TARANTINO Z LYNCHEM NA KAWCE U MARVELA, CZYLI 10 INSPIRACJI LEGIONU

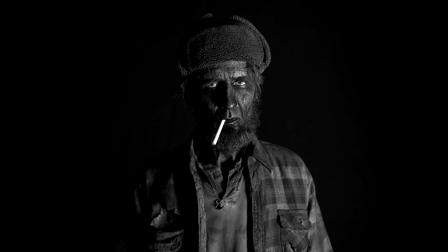487s
Najsilniej atmosferę jednego z najsłynniejszych seriali wszechczasów można odczuć w trzecim i czwartym odcinku drugiego sezonu.
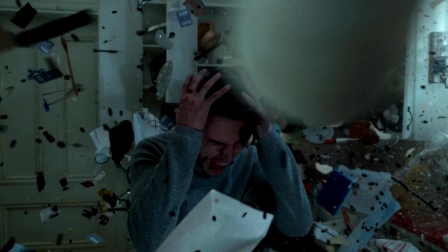495s
Twórcy Legionu, tak jak sam Lynch,
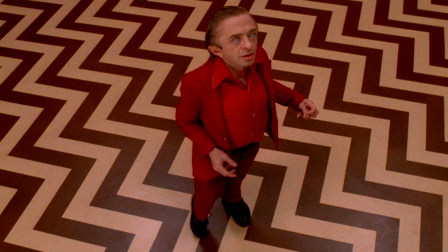497s
postrzegają ludzką nieświadomość jako miejsce zasiedlone przez transcendentalne byty, które toczą walkę o duszę bohatera.
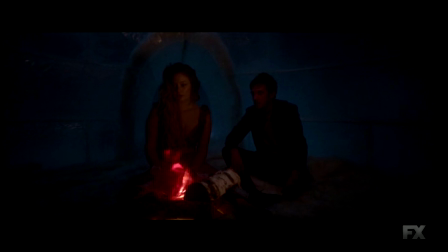505s
Pod koniec czwartego odcinka możemy również odnaleźć podobieństwo pomiędzy Lorą Palmer a Sid.
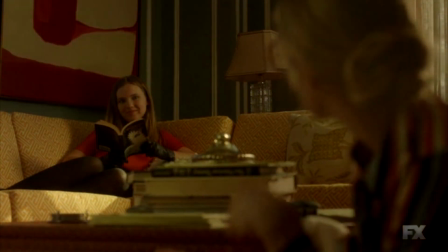511s
To właśnie wtedy zostaje przywołany cytat z ulubionej książki Sid.
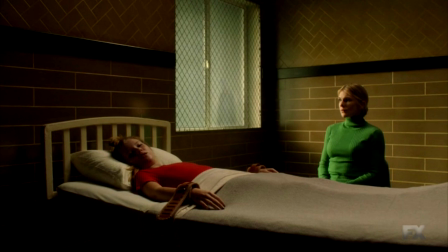515s
Cytat ten mówi o wykolejeńcach życiowych jako o aniołach, którzy stają się silni i święci właśnie dzięki temu, co przeszli.
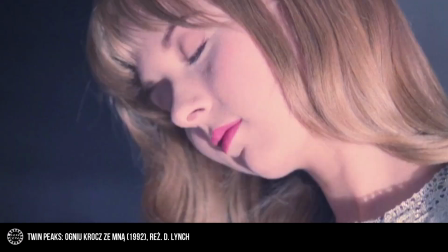522s
Znajome, prawda? Przesłanie cytatu wydaje się bliźniaczo podobne do przesłania całego Fire Walk with Me.
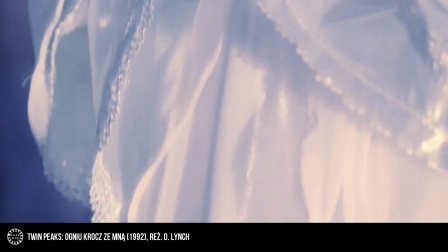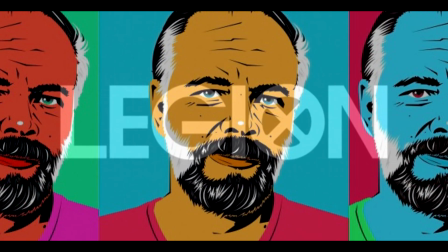534s
Filip K. Dick Wśród twórców, którzy inspirowali autorów Legionu, zdecydowaliśmy się umieścić również jednego pisarza.
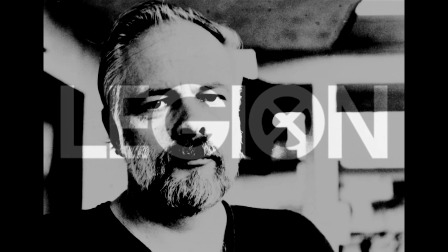542s
Uznaliśmy, że wiele motywów obecnych w pierwszym sezonie można porównać z elementami fabuły obecnymi w kultowym ubiku Filipa K. Dicka.
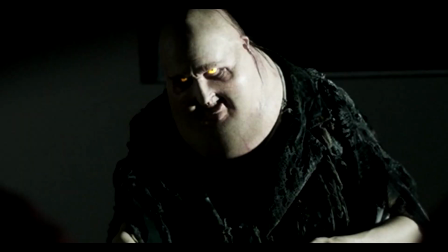550s
Po pierwsze, podobnie jak u Dicka, takiej w Legionie mamy do czynienia z czymś na kształt mentalnego pasożyta.
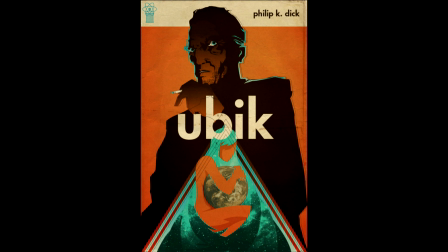557s
W Ubiku roletę pełni Jory, który powoli wysysa resztki życia z osób, które trafiły do wykreowanego przez niego świata.
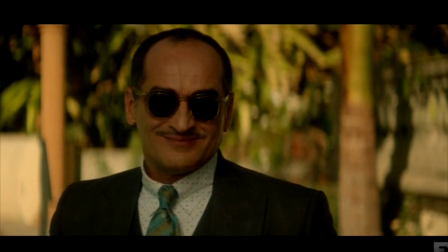565s
W Legionie umysł Davida zasiedla demon, król cieni, Amalfaruk,
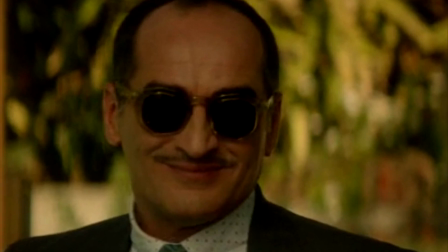570s
który żywi się mocami niczego nieświadomego Davida od ponad 30 lat.
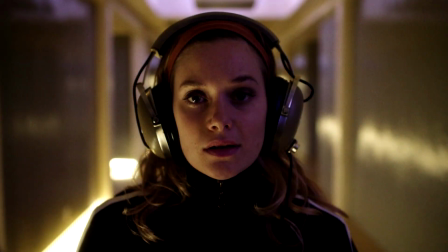574s
Na dodatek, sceny w wyimaginowanym szpitalu psychiatrycznym, podobnie jak cała akcja Ubika, są czymś w rodzaju przedśmiertnej wizji.
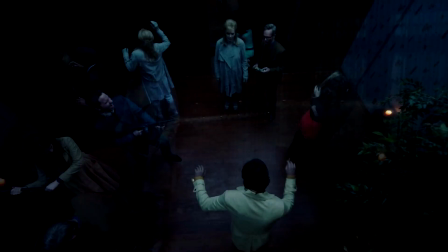583s
I w jednym i w drugim przypadku walka z mentalnym pasożytem staje się jednocześnie walką z czasem i groźbą nieuchronnej śmierci.
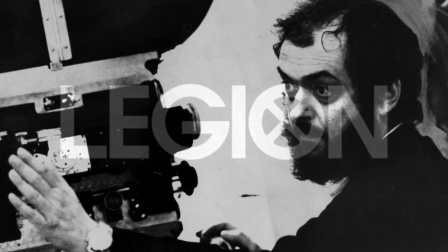594s
Są twórcy, którzy inspirują całe kolejne pokolenia. Z pewnością jednym z takich twórców jest Stanley Kubrick.
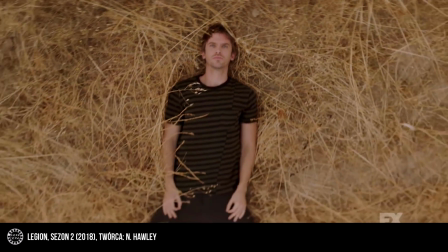601s
W przypadku Legionu można odnieść wrażenie, że kiedy w serialu mamy do czynienia z dosłownymi cytatami filmowymi, są to niemal zawsze cytaty z Kubricka.
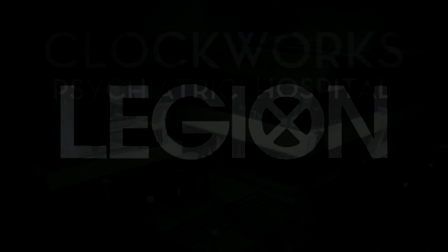609s
Oto kilka przykładów. Szpital Clockwork.
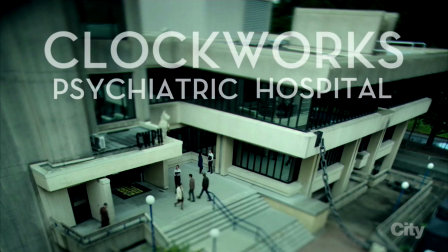612s
Już sama nazwa, Clockwork, jest oczywistym odniesieniem do mechanicznej pomarańczy, której angielski tytuł brzmi Clockwork Orange.
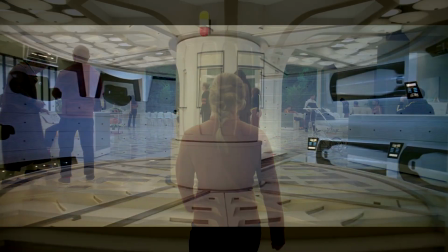620s
Na dodatek nowoczesne, czyste, niemal plastikowe wnętrza szpitala w Legionie mogą przywodzić na myśl futurystyczną, sterylną scenografię z Odysei Kosmicznej.
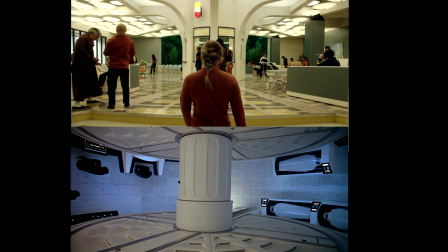629s
Szczególnie widoczne jest to w przypadku Sully, w której wydawano leki chorym. Do złudzenia, poza odmienną kolorystyką, przypomina ona główne pomieszczenie statku kosmicznego w Odysei.
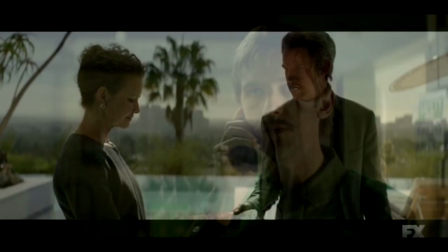639s
W szóstym odcinku drugiego sezonu, w którym poznajemy kilka alternatywnych linii życia Davida, w jednej z nich,
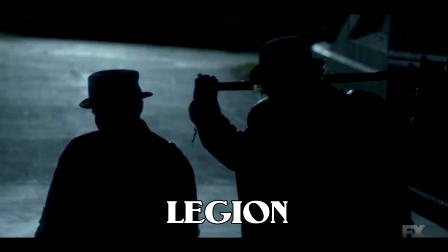646s
w której David kończy jako bezdomny, mamy bardzo dosłowne odwołanie do sceny z mechanicznej pomarańczy.
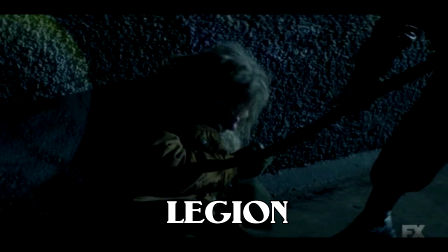651s
David zostaje zaatakowany przez grupkę chuliganów do złudzenia przypominających bohaterów filmu Kubricka.
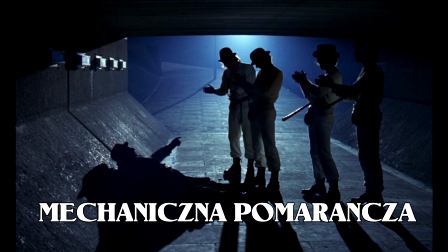658s
Dodatkowo całość jest sfilmowana w bardzo podobny sposób, a bohaterowie mówią charakterystycznym językiem znanym z mechanicznej pomarańczy.
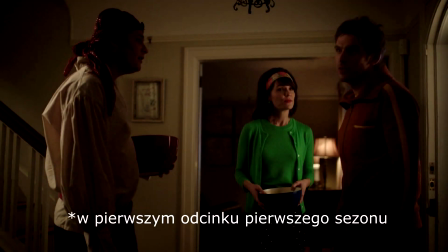666s
W drugim odcinku pierwszego sezonu David wydostaje się z Clockwork i zatrzymuje się u siostry.
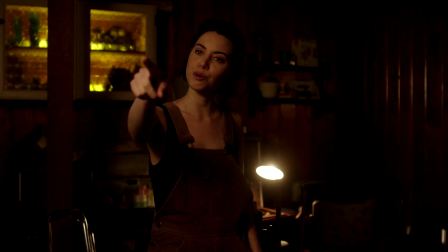672s
Tam rozmawia z Lenny, jedną z projekcji swojego umysłu.
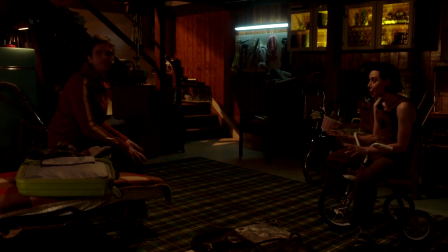676s
Lenny w ogrodniczkach na trójkołowym rowerku jest odwołaniem do kolejnego filmu Kubricka – Lśnienia, w którym główny bohater popada w szaleństwo.
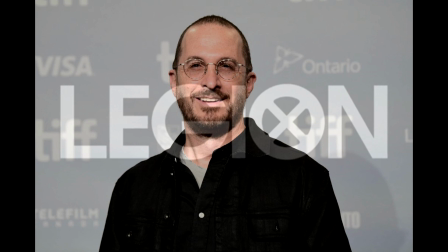685s
Taren Aronowski i David Fincher Na sam koniec zdecydowaliśmy się omówić jednocześnie te dwa ważne nazwiska.
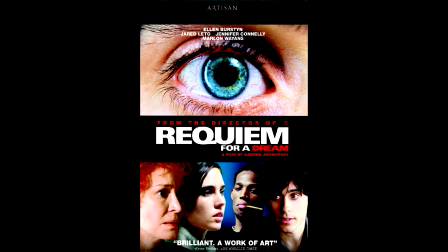693s
Dzieje się tak nieprzypadkowo, ponieważ kariery i pierwsze poważne sukcesy Daryna Aronowskiego oraz Davida Finchera przypadają na ten sam okres.
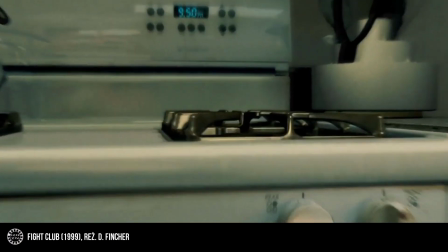702s
Wtedy też ich styl filmowania, później diametralnie odmienny, był zbieżny.
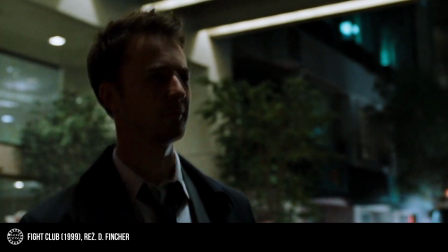707s
Dynamiczny montaż z dużą ilością krótkich przebitek,
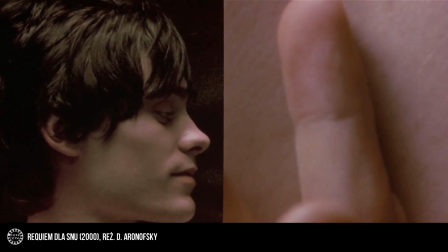710s
które często eksplorowały stan świadomości bohaterów, stały się znakami rozpoznawczymi obu autorów.
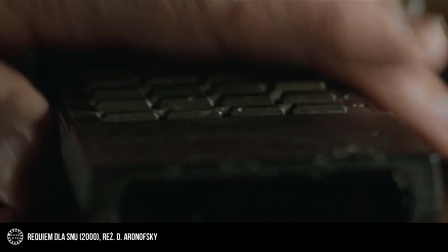716s
I te charakterystyczne cechy Fight Clubu i Requiem dla Snu z łatwością odnajdziemy w Legionie.
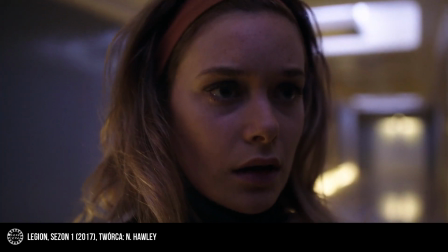722s
Nie brak w serialu szybkich, krótkich sekwencji montażowych, a także krótkich przebłysków,
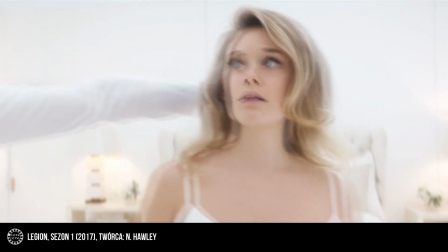727s
które oddają psychofizyczny stan bohaterów oraz obrazują dynamikę położenia, w jakim się znajdują.